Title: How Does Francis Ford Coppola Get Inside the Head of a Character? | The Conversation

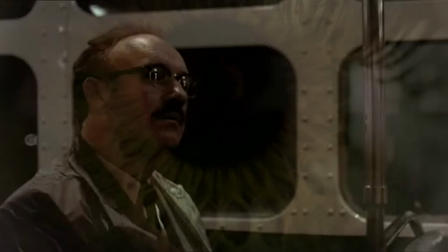[0:12]
One objective in not all, but many films is to take the audience and put them inside the head of the central character,
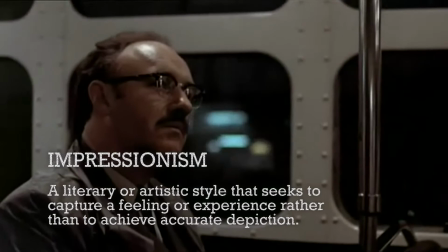[0:19]
to make them think and feel the way that character does. There are many ways to do this, but one is through impressionistic filmmaking,
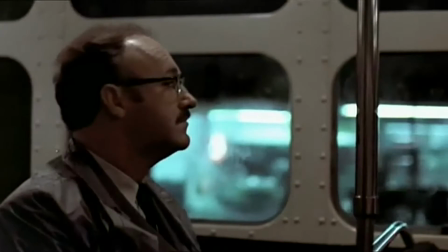[0:27]
using film form to show the world through that character's eyes.
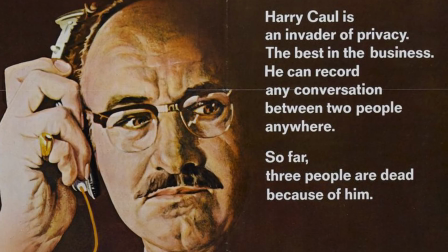[0:32]
This is The Conversation, a Francis Ford Coppola film from 1974.
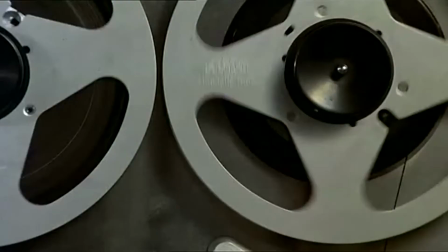[0:38]
If you haven't seen it, you really should.
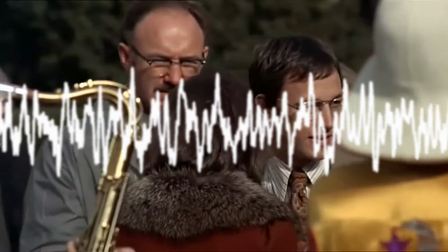[0:40]
It's best known for its creative use of sound, and that's part of why I want to talk about it, but it also has so much more to offer in other areas.
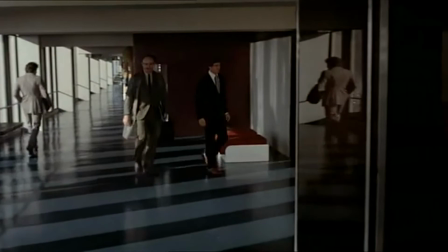[0:49]
I want to look at this sequence in particular, where Harry Call, a paranoid surveillance expert,
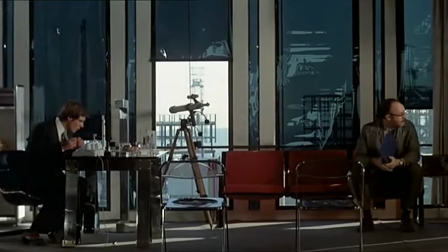[0:55]
goes to the director's cavernous, strangely empty office to deliver the audio tapes, but discovers that the director is out of town.
He's not here this afternoon.
This sequence,
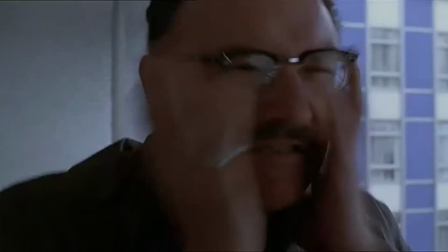[1:05]
while set fairly early in the film and not nearly as audacious in its deviations from reality as many of the later scenes,
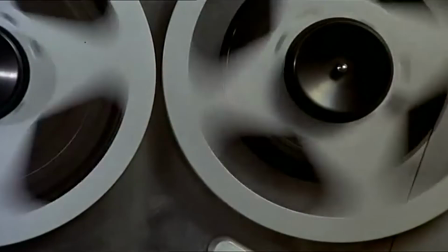[1:13]
lays out the groundwork to subconsciously hint to the audience that what we're seeing may not fully be reality.
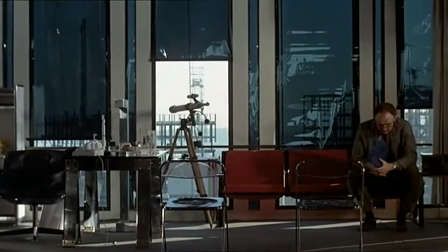[1:22]
Call sits in the office, waiting for Harrison Ford's character, Martin Stett, to return.
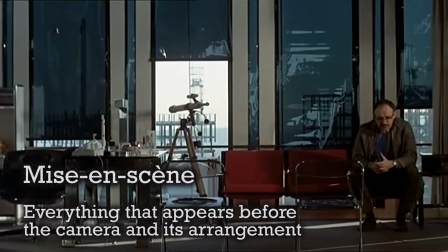[1:27]
At a first glance, the mise-en-scene seems to simply show a tidy, well-furnished office space.
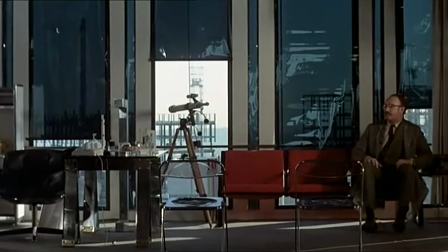[1:33]
However, when examined more carefully, it reveals itself to be a strange,
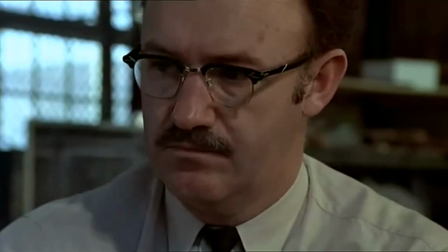[1:37]
dream-like reflection of Call's preoccupation with both watching and being watched.
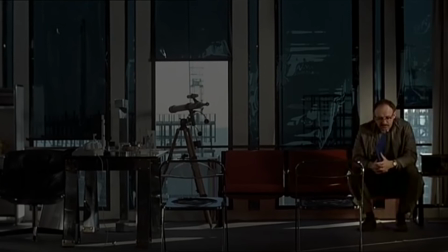[1:43]
He sits in a chair in the bottom right corner of the frame, while the rest of it is engulfed by dark-colored, confusing details. This small space is packed with six chairs. Shadows cascade across the floor. The composition of this room is an oppressive jungle of opposing lines across the frame.
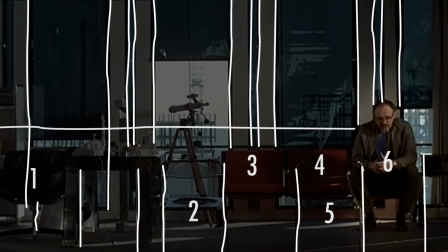[2:01]
The cluttered vertical lines of the windows and chair legs intersect with the horizontal lines of the horizon line, the edge of the floor, and the desk.
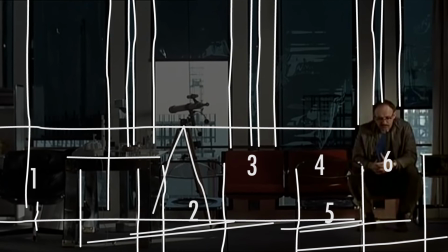[2:09]
The interspersed diagonal lines of the shadows on the floor and the legs of the tripod in the window create a sense of chaos.
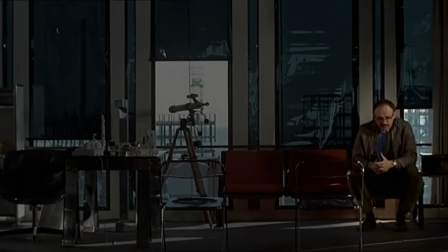[2:18]
Call cowers in the corner, bent over almost as if trying to protect himself from the surroundings.
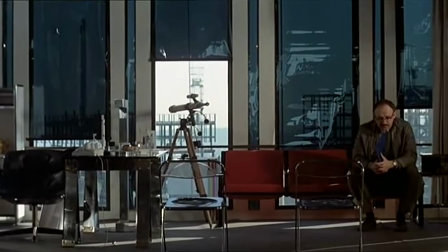[2:23]
In the distant background we see what appears to be a cityscape through the windows, but none of the buildings are complete. For whatever reason, this city appears to be made up of entirely construction sites, as if somehow unfinished. Everything beyond those windows is outside Call's perception and influence,
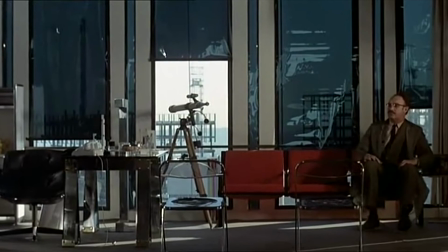[2:41]
because we as the audience exist inside his mind, there is no information to fill that space, thus the scaffolding.
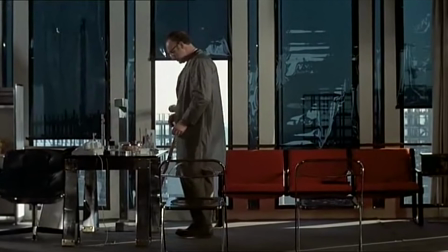[2:49]
Finally, the chairs closest to the camera, the blinds over the windows, and the raincoat Call himself is wearing, are all at least partially transparent,
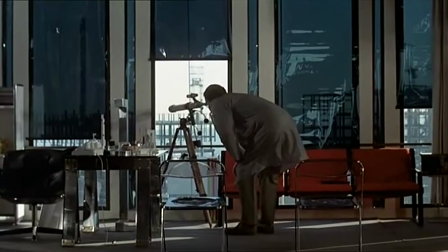[2:57]
each perpetuating the film's motif of looking through things, seeing and being seen.
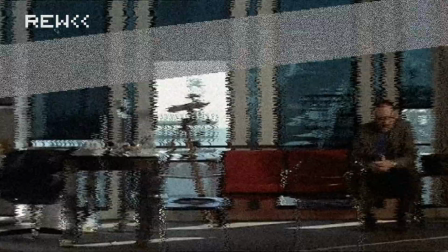[3:03]
Okay, what about this? Let's go back to that first shot that opens up the sequence and signals the film's
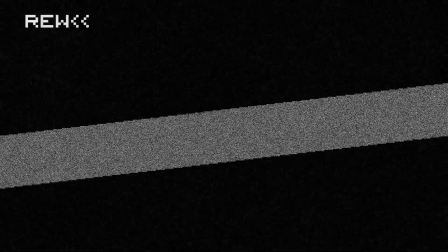[3:09]
transition from depicting objective reality to depicting Kahl's psychological state.
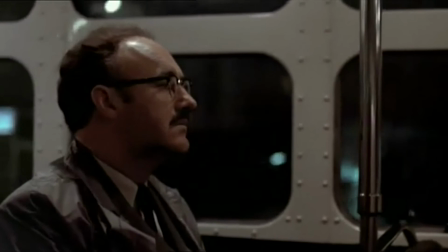[3:14]
This long-take scene in which Kahl sits on the bus. The soundtrack serenades us with the film's characteristic meandering piano melody,
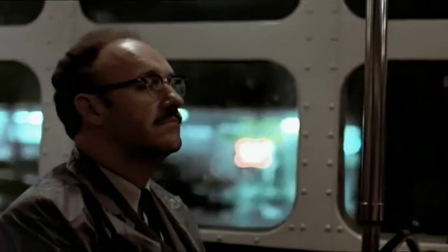[3:22]
while the lights on the bus cut in and out, as if signaling the transition like the house lights in a theater.
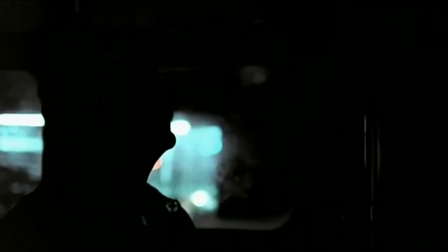[3:29]
All details of the surrounding world fall away, leaving us only a close portrait of Kala's face,
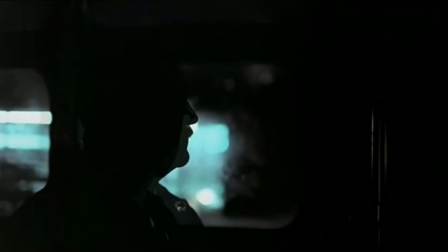[3:36]
the windows behind him, and some occasional blurred lights that pass by outside.
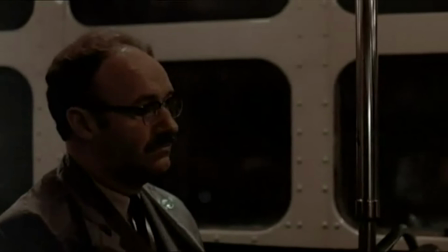[3:41]
The medium close-up shot scale and shallow depth of field isolate the spectator, trapping them in this close space.
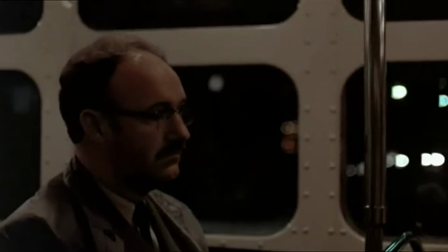[3:49]
There might be other people on the bus, or it might be empty. There might not even be anyone outside the windows.
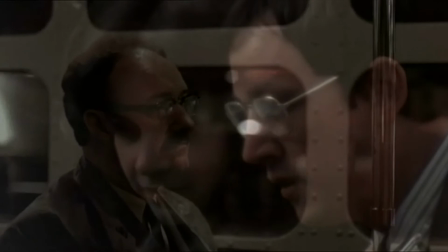[3:55]
It's not even immediately clear whether we're on a bus or a train.
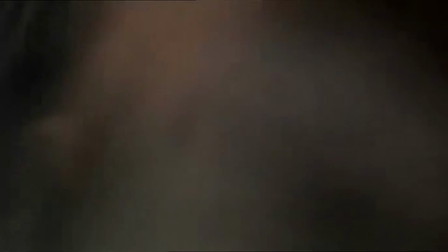[3:59]
As it stops, we follow Call's mind by cutting back to the telephoto close-up of the couple from the start of the film.
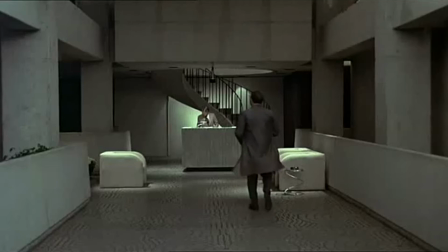[4:06]
Next, we get a morning establishing shot of the building, followed by a long shot of the atrium.
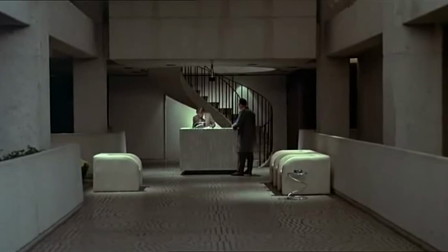[4:12]
Strong leading lines point to the center of both shots. The atrium is cavernous, empty, dimly lit, and made predominantly out of cement.
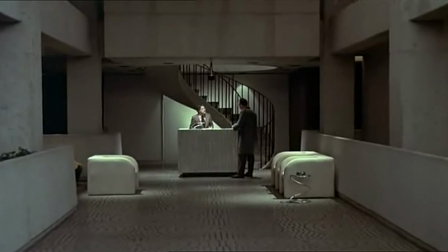[4:21]
The camera pushes in at a glacial pace as Kahl waits to see the director.
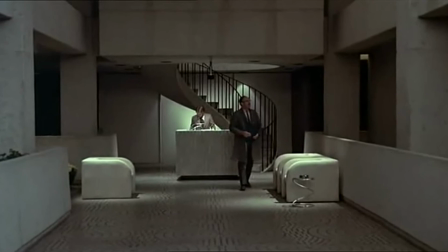[4:27]
Both of these shots introduce the vast, imposing, and strangely empty feeling of the sequence.
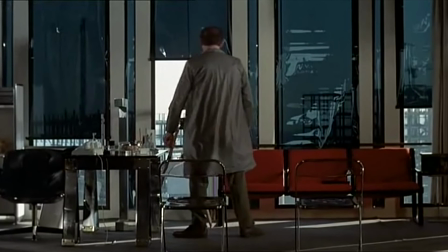[4:33]
At the end of the previously discussed shot in the office, Kahl stands up and looks through the telescope out into the city.
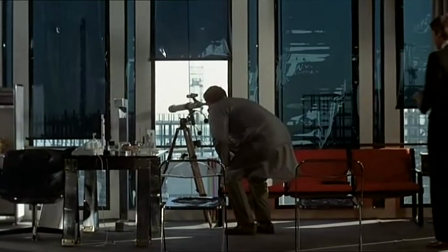[4:40]
After a few seconds, Martin Stett returns to the office, catching Kahl off guard.
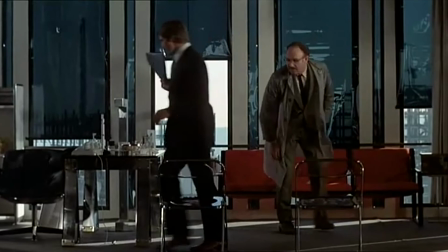[4:46]
When he asks, What do you see? Call turns around, slightly startled.
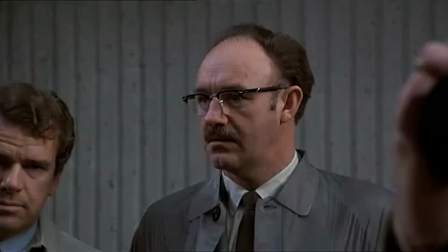[4:51]
This seemingly innocuous detail perfectly encapsulates the fear that tortures Call at the end of the film.
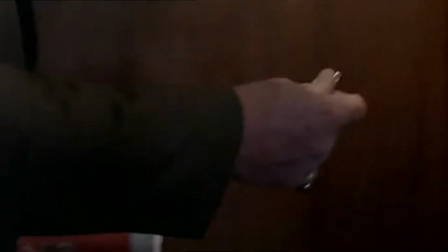[4:58]
He invades other people's privacy for a living, but his own privacy is incredibly important to him,
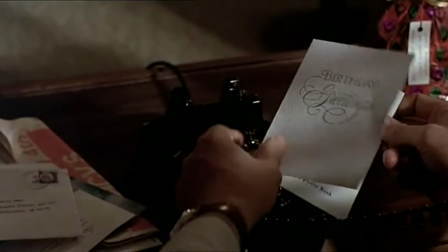[5:04]
to the point that he sees a birthday card in his apartment as a threat.
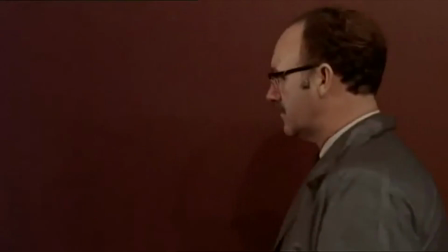[5:09]
Throughout the rest of the sequence, we see Call make his way through the office with a series of medium shots.
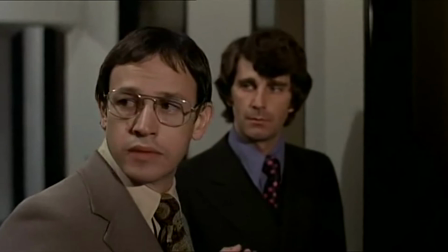[5:15]
After a tracking shot of him walking through the hall, he sees Mark, and we cut to a disorienting close-up of Mark's face.
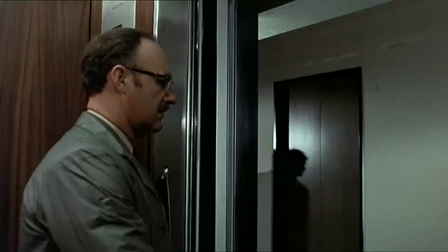[5:22]
As Carl continues to leave, Stead appears and stalks him down the hallway to the elevator.
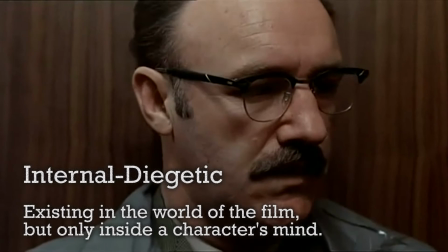[5:28]
Throughout the rest of the sequence, a cacophony of strange internal diegetic sound,
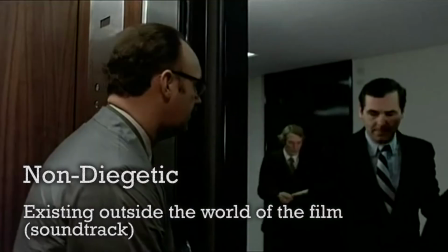[5:32]
mixed with non-diegetic music, slowly rises on the soundtrack.
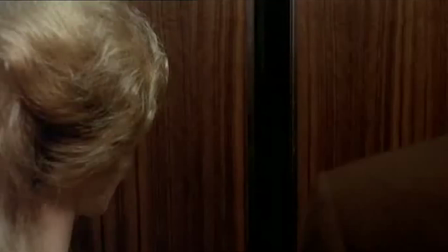[5:38]
It begins with what seems at first to be room tone, but it gets louder and louder.
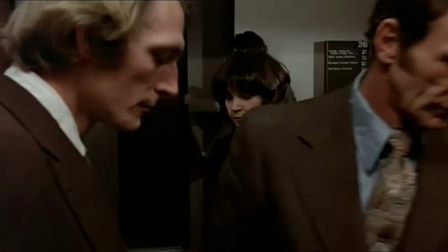[5:43]
It becomes strangely distorted. The hum rises to a roar like a jet engine.
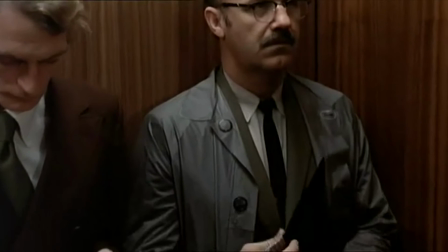[5:50]
As Kahl tries to escape this strange office, he becomes more and more paranoid. This deafening noise directly reflects this paranoia that's taking over his mind.
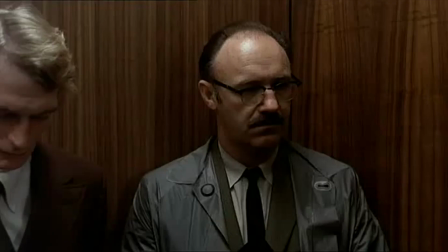[5:59]
As he leaves the office, he becomes increasingly convinced that something sinister is going on, and increasingly desperate to get out of there.
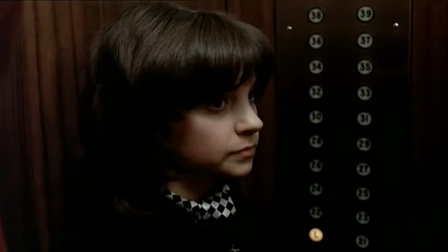[6:07]
The content, editing, sound, and mise-en-scene of this sequence reflect his subjective view of the situation.
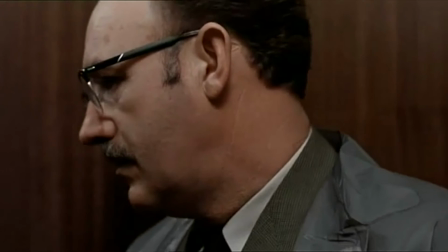[6:15]
Watching this film for the first time, at this point it isn't entirely obvious that Call's view isn't reliable.
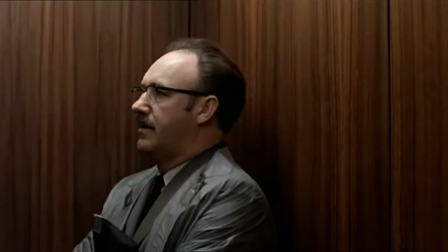[6:22]
Only in retrospect, after watching Call drive himself to relative insanity does it become clear that this really began much earlier on in the film.
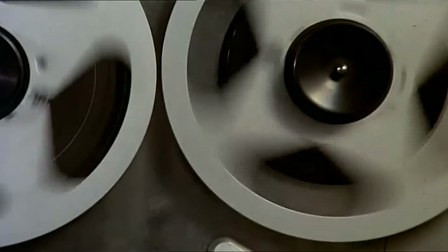[6:31]
It just wasn't so obvious.